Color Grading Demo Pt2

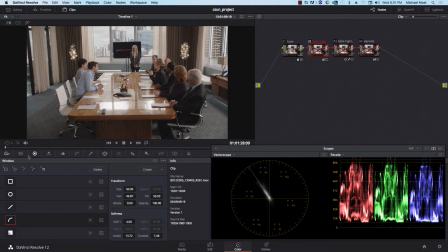8:16 But suffice it to say that this is a pretty good starting point. Now, as I look at this image, once again, the important detail is all of these people. I don't really care about the table. I don't really care about the set. I don't care about the floor. I want you to be looking at them.
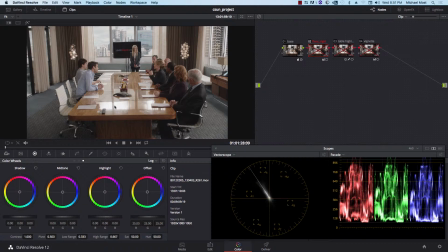8:34 So in order to do that, I have to decide what to de-emphasize to draw your attention to that area. So as I look at this, I realize, all right, there's this bright kick on the table that's kind of distracting because as I'm trying to look at her, this is sort of in the lower half of my vision.
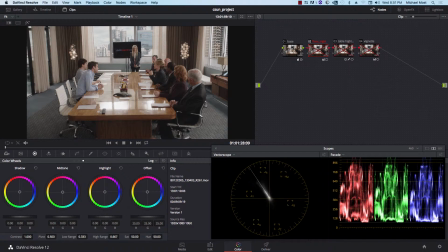8:53 I look at the floor and this side is nice and shadowed so we can notice them, but this is getting all the light from this window. That's a natural byproduct of shining some lights through the window, but in point of fact, as a storytelling thing, I don't want to see that.
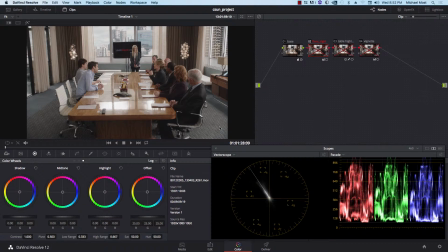9:09 I don't want that to be so bright because it's drawing my attention. So let's go through these things one at a time. The first thing I'm going to do is knock down this area on the floor. And I'm basically going to do that.
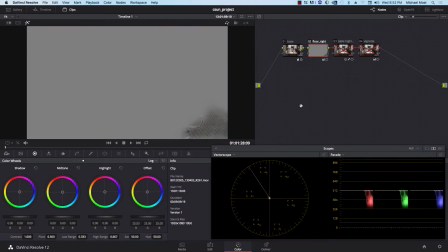9:22 Now what I did here, once again, is an area isolation.
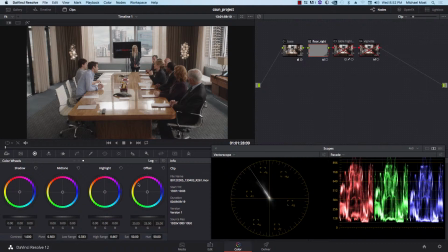9:25 I simply drew a mat and then did a simple, believe I used video gain. Yes, I did. And brought down the gain so that it's still brighter than the left side, but it's nowhere near as distracting as it was before.
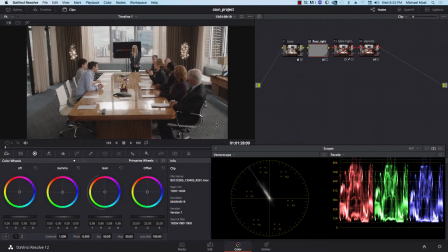9:40 So it looks natural because it is under the window, but it's not grabbing my attention anymore. Probably go a little bit darker than that if I wanted. The next thing I'm going to tackle is a table highlight. And I'm going to do that by doing that.
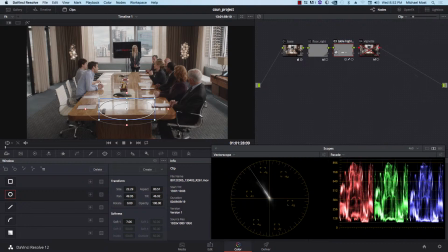9:57 So I'm just knocking down that hot highlight. Now, how did I do that? Well, I did two things. First, I did a luminance key. Now, the luminance key basically isolates by brightness.
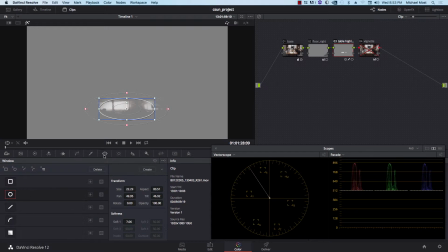10:11 Um, but because I've also got Because I've got other areas that are equally as bright, I need to use a window to isolate just that table highlight.
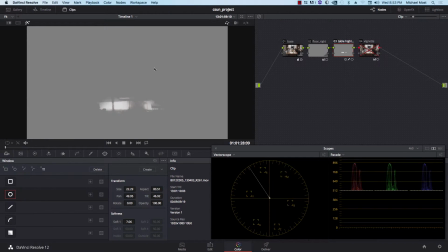10:24 So by putting this window around it, I don't get the other areas isolated, just the table, and that's basically what I want.
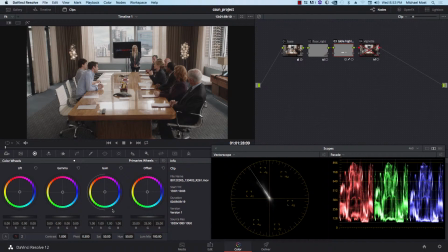10:32 So by isolating the table, once again, I can simply use either a video gain control or a highlight control of some sort and go ahead and knock down the brightness of it. In this case, I used a highlight control. Um, but essentially, I went from that to that.
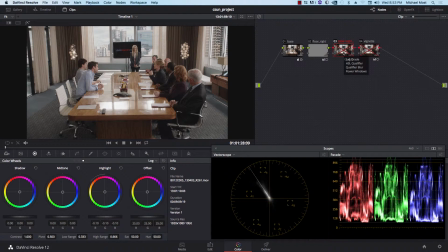10:50 So the highlight is still there in the table, but it's not a huge bright kick that's distracting me. Um, and now to add the final touch, I want to kind of knock down everything on the edges.
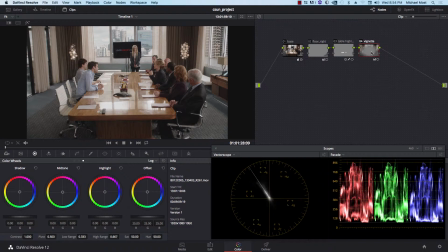11:04 So once again, I'm going to use a vignette to do that. And the vignette, once again, is affecting the outside edges. So when the window area gets knocked down, the left side gets knocked down, and we go from that to that.
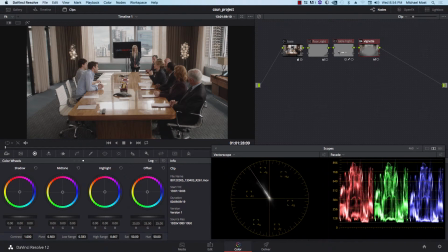11:18 Now, once again, just to illustrate that these things all work together to give you an overall effect, I'm going to go ahead and turn all of them off and just show you the base grade again, which is a nice image. Once again, it was photographed well. And then I add all of the changes that I made,
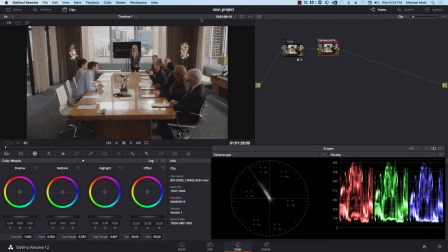11:38 and all of a sudden, you're not looking at the floor, you're not looking at the table, you're not looking at the edges, you're now looking at the people, just like it was intended. So once again, directing the viewer's attention uh, by doing some things that are difficult for the director of photography to do,
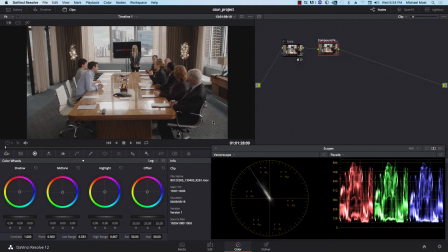11:56 because it's very difficult to do these things in a live environment.